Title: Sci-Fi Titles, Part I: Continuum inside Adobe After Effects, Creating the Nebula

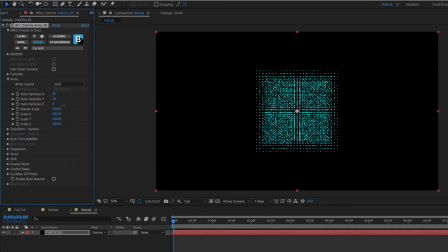4:11 And changes to the Z particles will increase or decrease the number of arrays stacked on top of each other. If I rotate my camera, you can see this here. As I increase my X and Y particles, each array responds accordingly.
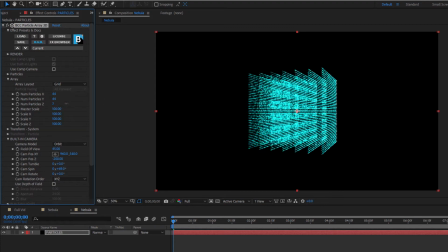4:25 When I increase my Z particles, I'm not simply adding a few particles, I'm adding a whole new array on top of the existing one. Pay special attention to this because as I increase the number of arrays by increasing the Z particle parameter, I'm exponentially increasing the overall number of particles on screen.
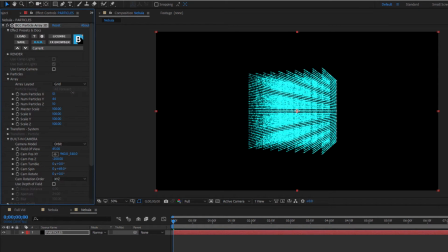4:42 This can dramatically increase render time, so it's best to work with smaller values until you have things set up, then increase those values for your final render. All right, let's reset the camera again so that we're looking at this straight on and make some adjustments to our particle amounts.
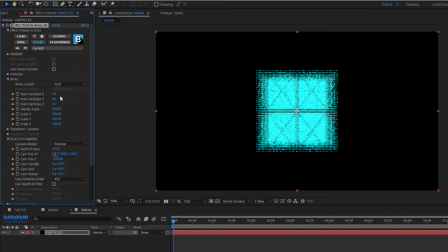4:56 Now that's looking good. It's a nice balance that will let me get a feel for the nebula without dramatically increasing render times while I'm working with the rest of the settings. What I want to do now is scale the size of my array using the controls here.
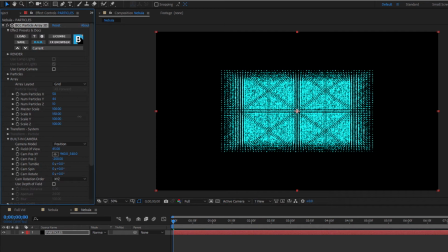5:09 I can adjust the X and Y scale to stretch the array by increasing the distance between the columns or rows.
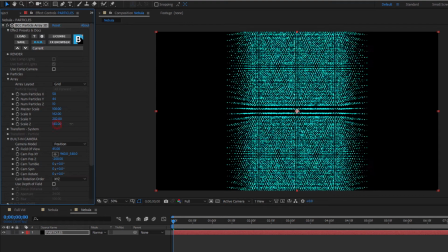5:15 I can also add depth by scaling the Z parameter, which will alter the distance between the array stacks. Of course, I can also adjust the master scale, which will adjust the relative scale between all particles at once.
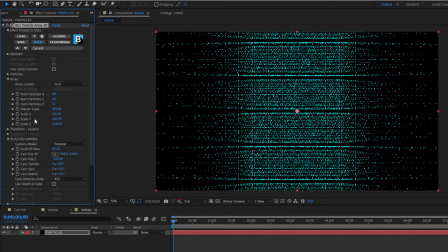5:27 No matter what I change, my objective is to create an array that is much larger than my composition window, and you'll see why in just a moment. Okay, let's start shaping this into something less geometric and more natural. I'm going to close out my array group and start looking at the options to distort my grid.
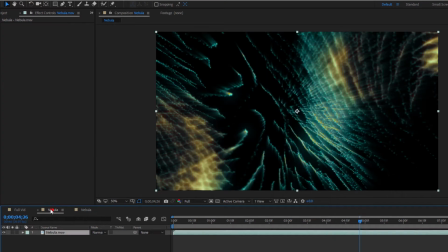5:44 If I look back at my original nebula, I want to find ways to create motion and other distortions.
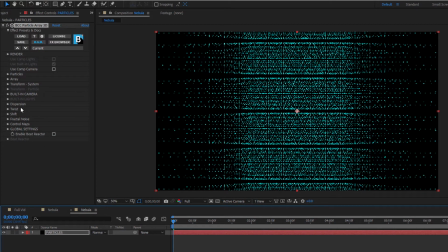5:50 In my parameter groups, I can see that I have a lot of options available to me to twist the array, shift it, and add fractal noise. I can also control how the particles are dispersed throughout the array. Let's begin by looking at that. At the moment, my array is built out of neat little particles all arranged in neat little lines.
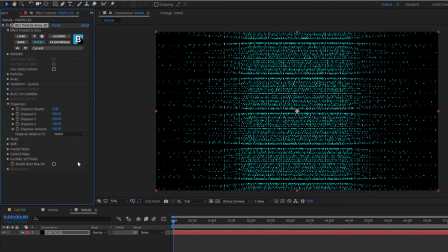6:07 But just like how I added some variety to the particle size, I want to add some variety to this arrangement. By adjusting the disperse master, I can nudge those particles out of place. They're still in their rows and columns, but those lines are becoming less and less neat the more I push the dispersion.
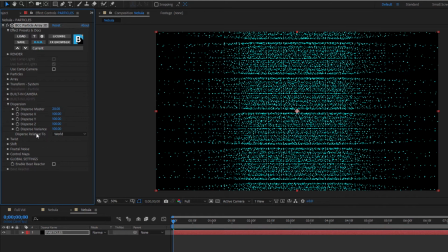6:23 That said, I'm not going to push the dispersion too far, because I do want to retain a hint of the order beneath the chaos, so to speak. Here, I can take my array and twist it like I'm wringing out a washcloth. It will keep the same basic shape, but it can be folded and twisted along the X, Y, or Z planes.
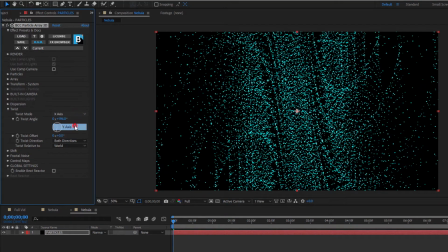6:40 Now, there's no right or wrong way when creating your nebula as to which way to twist, so feel free to experiment.
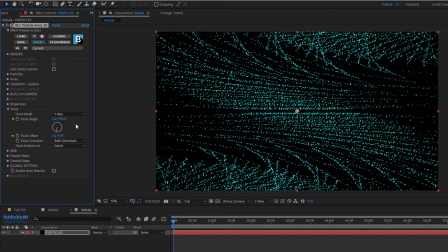6:46 As for me, I'm partial to twisting along the Y-axis. One thing to note is that the more you twist the array, the tighter it will get. Twist too much, and all the particles towards the center will crowd together, and you might lose the depth that you're looking for. Once I'm satisfied with my twisted array, there's another subgroup that I want to look at, the shift subgroup.
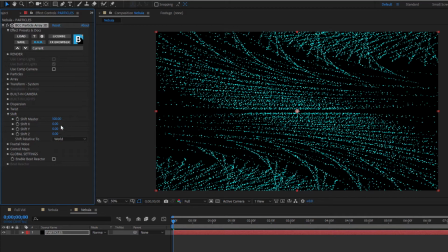7:05 This is just a simple group that allows me to shift the center point of my twist. This is completely optional, of course, but it's a nice way to offset the symmetry and framing of my effect. Now, in order to create some motion, let's move over to the fractal noise group. Although there are a number of parameters here, the main ones we want to focus on are the amplitude and frequency.
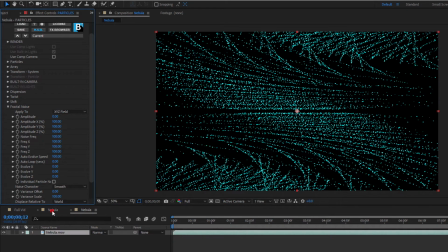7:24 Fractal noise creates waves that ripple through the array.
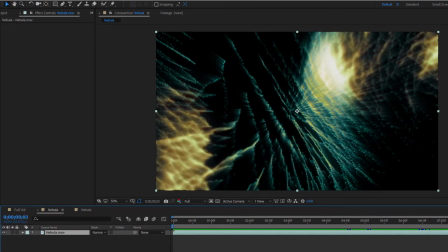7:27 By increasing the amplitude, I can increase the size of the waves, while frequency controls how close together each wave is.
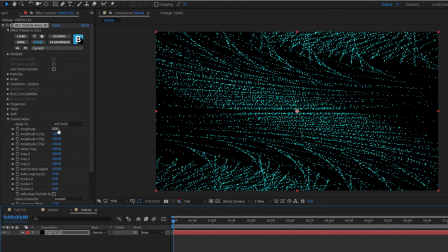7:34 Both can be adjusted globally or along the X, Y, and Z axes. Let's increase the global amplitude to create some waves, but I want to pull back on the frequency. The idea here is to create larger waves that are further apart from each other, giving the appearance of a rippling liquid.
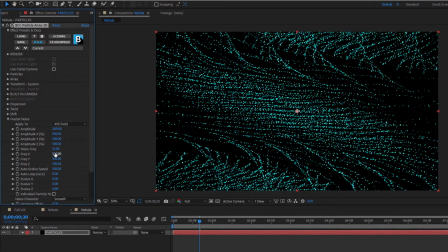7:51 If I pull back on the frequency X parameter, I can create even longer waves that spread out along the rows of my array. Now, while amplitude and frequency control how high and far apart each wave is, they don't control the speed of the waves.
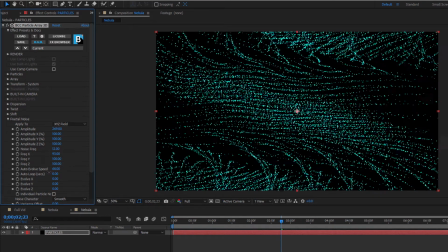8:05 To adjust that, I want to change the auto-evolve speed. Lower values will slow down the movement, whereas higher values will speed it up. Since the movement in a dust cloud isn't typically quick, pulling back on the auto-evolve speed will create slower, more spacey waves.